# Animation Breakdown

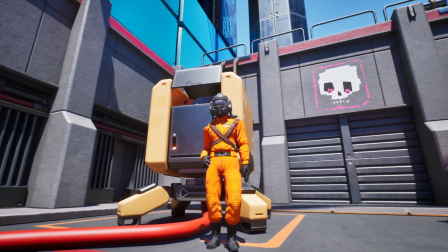The feedback I received told me that the motion was too much at first, so I reduced the sway and made the breathing more subtle.
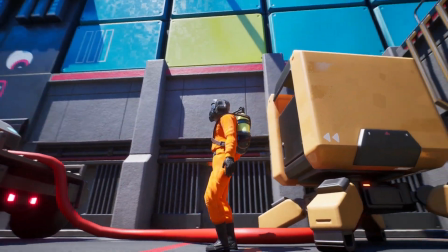That helped it feel more grounded.
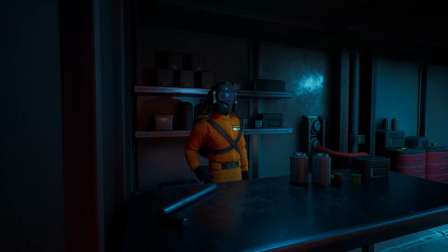If I were to improve this further, I'd lower the chest movement slightly to reduce the head bob.
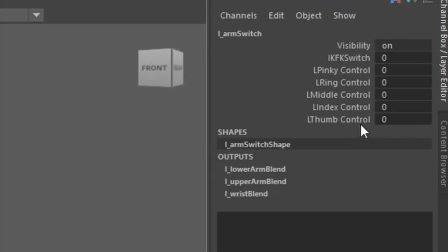I'd also add a world hip switch for the IK hands, which would have made the workflow way easier.
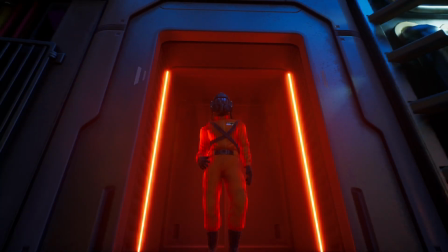Overall, I think it fits nicely with the other animations, and gives this relaxed mood that I wanted.
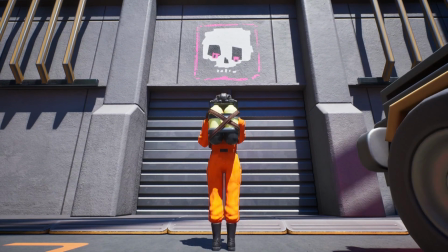For the death animation, I focused on strong anticipation and follow through.
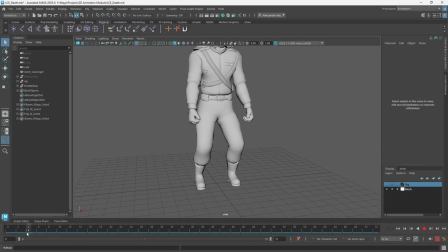It starts with the characters slouching down, lacing their fingers, holding that pose just long enough for the player to take it in.
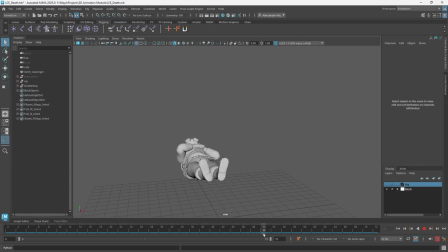Then, with a quick motion, they clutch their chest and fall. I added smooth arcs in the arms and legs to guide the fall and keep it feeling natural.
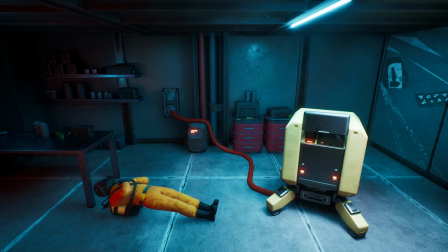Anticipation really sells this animation. It adds weight, smooths out the action, and keeps everything from feeling abrupt.
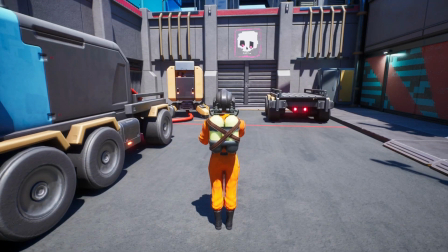The staging is clear and dramatic, starting with a big chest grab, then a jump full of panic, and finally the over-the-top fall.
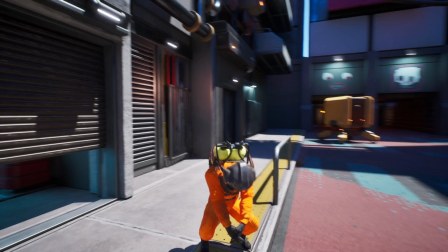I combined pose to pose for the setup and jump,
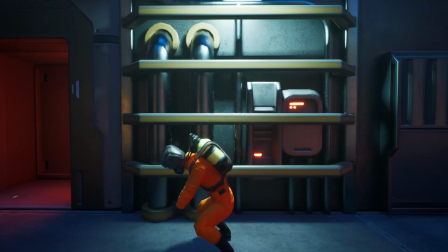and switched to straight ahead for the fall and leg follow through to get that loose, reactive feel.
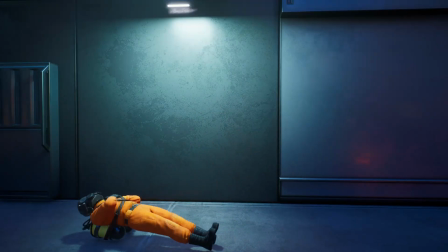It's super exaggerated and cartoonish, but it works perfectly fine for the tone.
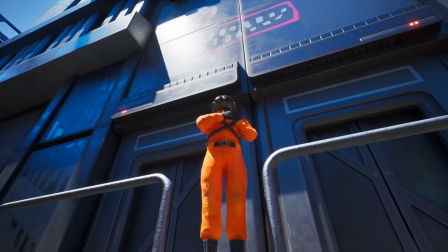I think the result is dramatic and clear, and the weight distribution works well.
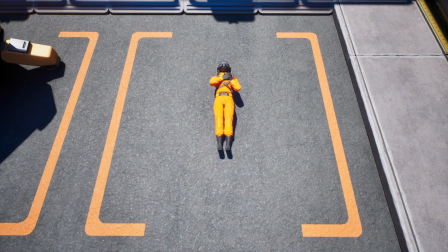To improve this animation, I would first need to improve my knowledge and skills overall, as I don't see much that needs improvement.
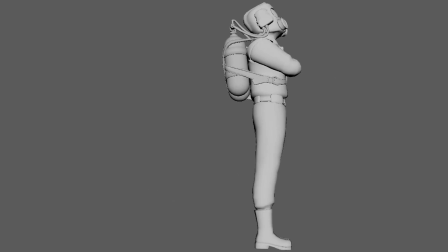One nitpick is that when I switch from IK to FK on the legs, as the character falls,
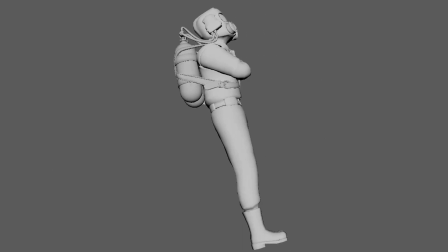I blend the switcher over a few frames, which is a bit noticeable on the knees. The death animation also initially felt too abrupt.
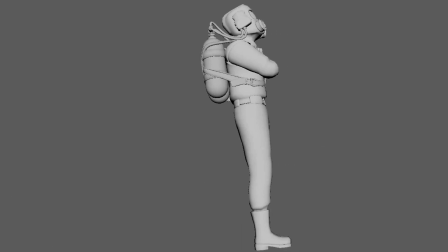I adjusted the timing and changed the splines, which helped improve the sense of weight.
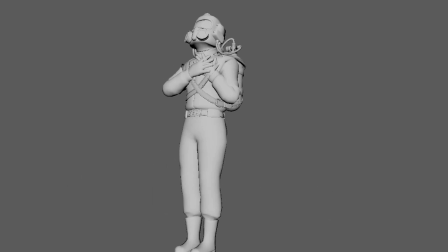Feedback I received early on helped me delay each of the legs slightly as they bounced back up, to add more realism that made a big difference.
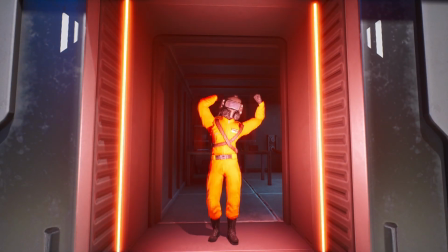This animation is slower and more relaxed, meant to contrast the faster, action-heavy ones. It leans fully into squash and stretch, with the character pulling in and then reaching out in a big satisfying motion.
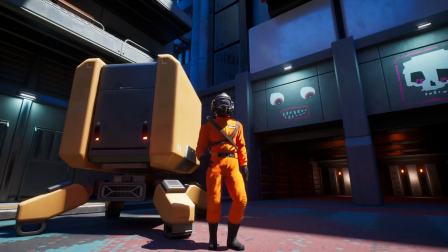Very morning stretch energy.
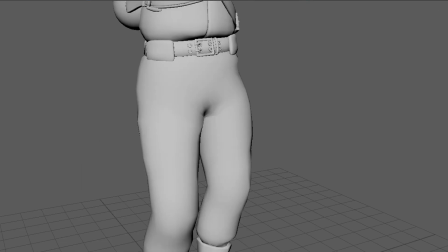The strong anticipation with a step out, a weight shift, and a nice long arc that makes the movement feel smooth.
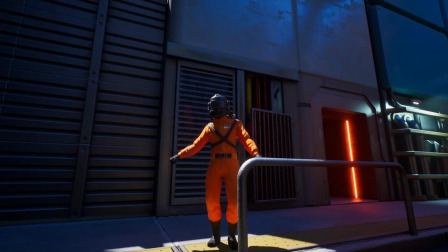I focused on easing and overlapping, especially in the arms and hands, and added secondary action like hip rotation to bring it to life.
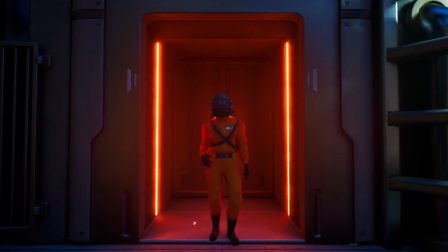It turned out clean and fits well alongside the idol in both tone and style. I could have made this animation way better, but it was the first time I ran into my greatest enemy, Gimbal Lock.
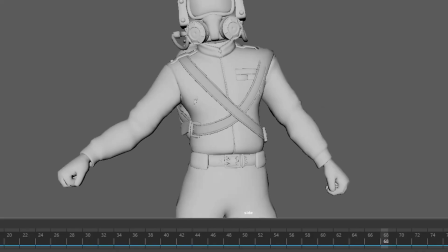Just look at these arms! What are you doing? Looks like he's falling apart.
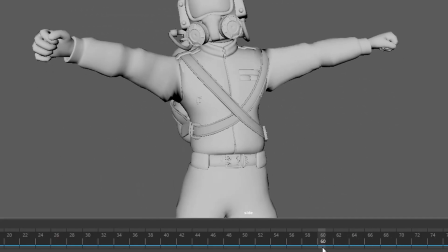And no, you couldn't just tween back to the original pose, that would be way too easy. If I ever meet this Gimbal guy, I am locking his joints myself.
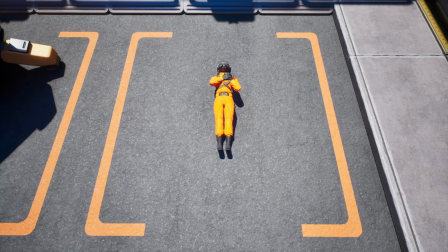Fortunately, I found a workaround for it this time, so it's all okay.
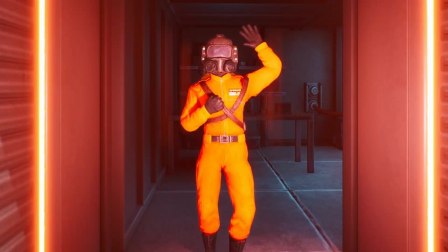Let's talk about both the look around and the wave animations, as they both ended up being blends later on.
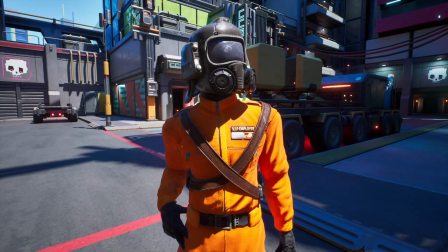In Maya, I animated only the head for the look around, then set it up in Unreal so the head joints blend onto the rest of the skeleton.
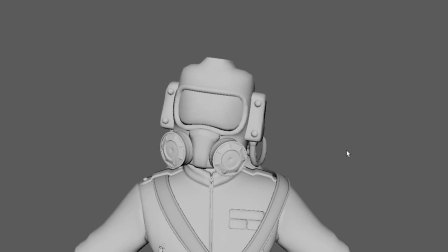The look around itself uses clear staging, a quick first glance,
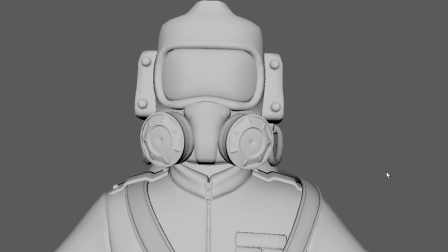a slower second look, then a smooth return, all with pronounced and nicely dipping arcs.
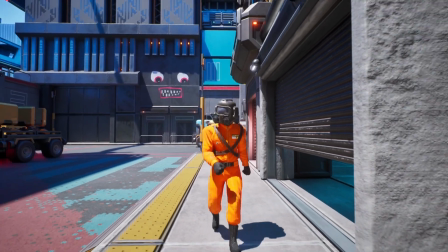After getting feedback that the second glance felt too abrupt, I added a couple more frames and instantly felt more readable.
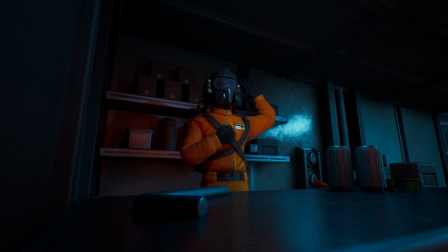Directly following that, the wave loop builds on similar principles, arcs, drag,
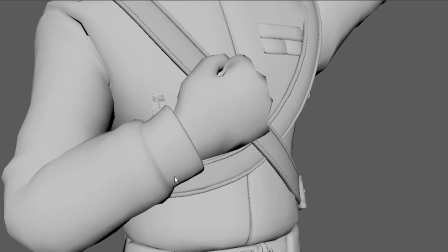and overlapping motion in the arm, plus a touch of secondary action as the offhand pops up.
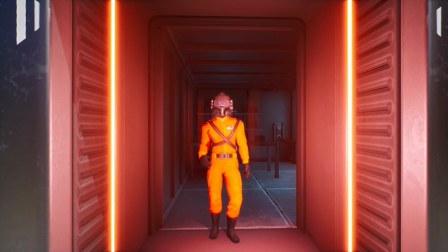Slow in and slow out keeps the wave from feeling too robotic, and an exaggerated chest movement gives it that extra flair.
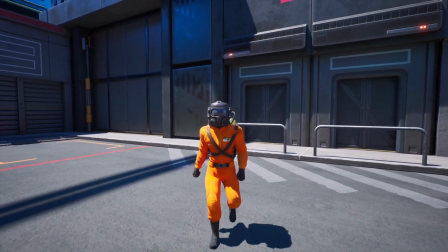Both loop nicely, blend nicely, reinforce the character personality, and can layer over the idle cycle in Engine.
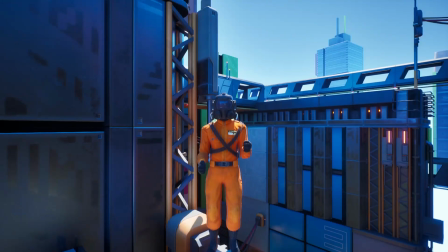This dance animation is full of energy and groove, with exaggerated motion and rhythm that really suits the character's cartoonish vibe.
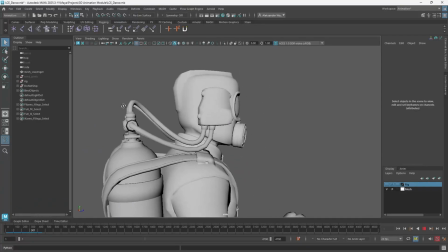I used squash and stretch, clear poses, and snappy timing to keep it playful and fun.
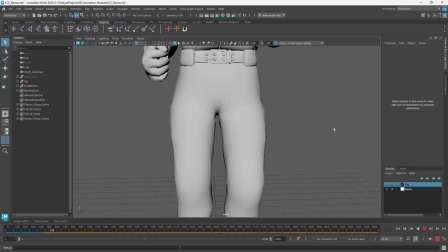The head bobs, the hips groove, and everything flows with a solid rhythm, even though I think it could use a bit more polish.
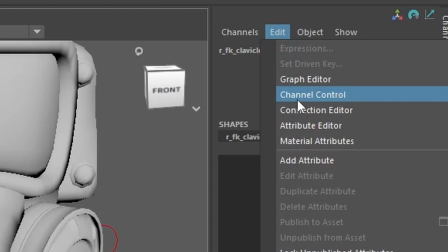I ran into a rig issue where the clavicle controls were locked, so I had to tweak Maya's settings to free up the shoulder movement and make the dance work.
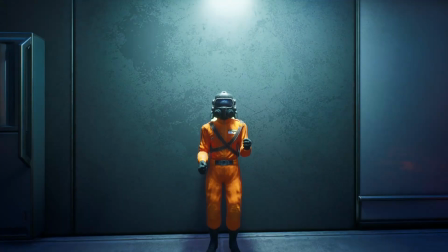In the end, it came up with a lot of personality and easily stands out, right up there with the death animation in terms of style and appeal.
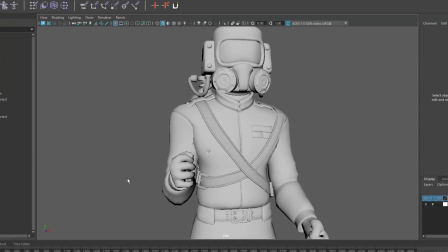I had fun creating it, and I think it gave the character a bit of personality.
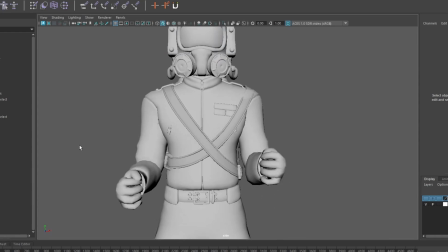If I could improve one thing, I'd speed up the hand movements and give them more dynamic timing to give the character more rhythm.
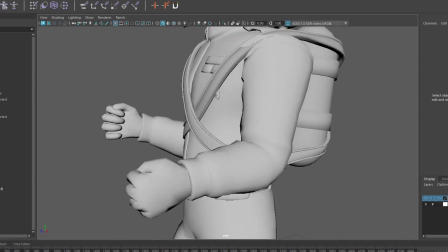Gimbal Lock struck again and made animating the hands a nightmare. I gave up and was forced to make the hands a bit boring and bland.
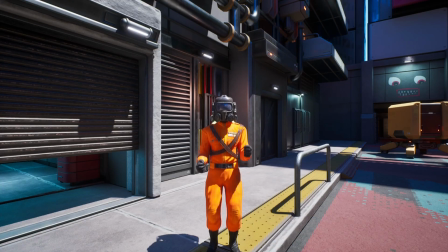Overall, this project sharpened my animation craft,
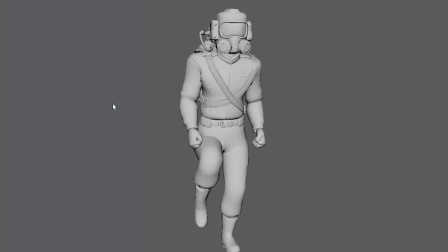from mastering principles and problem-solving Gimbal Lock to refining my workflow and critique responsiveness.
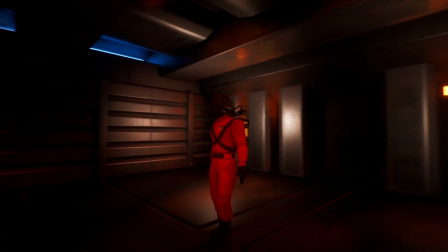The 8 animations form a cohesive yet varied set, establishing clear staging, timing, and exaggeration.
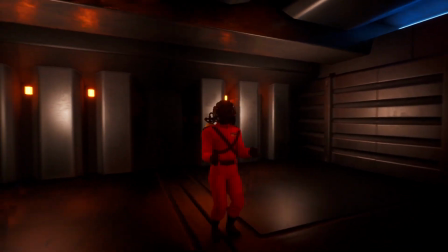Critique sessions were invaluable, pushing me to fine-tune details and embrace collective feedback.
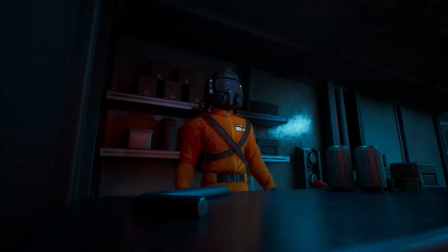Moving forward, I'll target even bolder character choices, but I'm proud of how much my skill and confidence have grown over these past months.
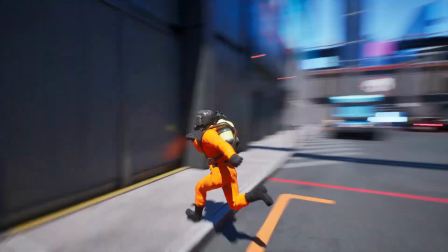So, that was all. Thanks for watching, and I hope you enjoyed seeing the breakdown of my work.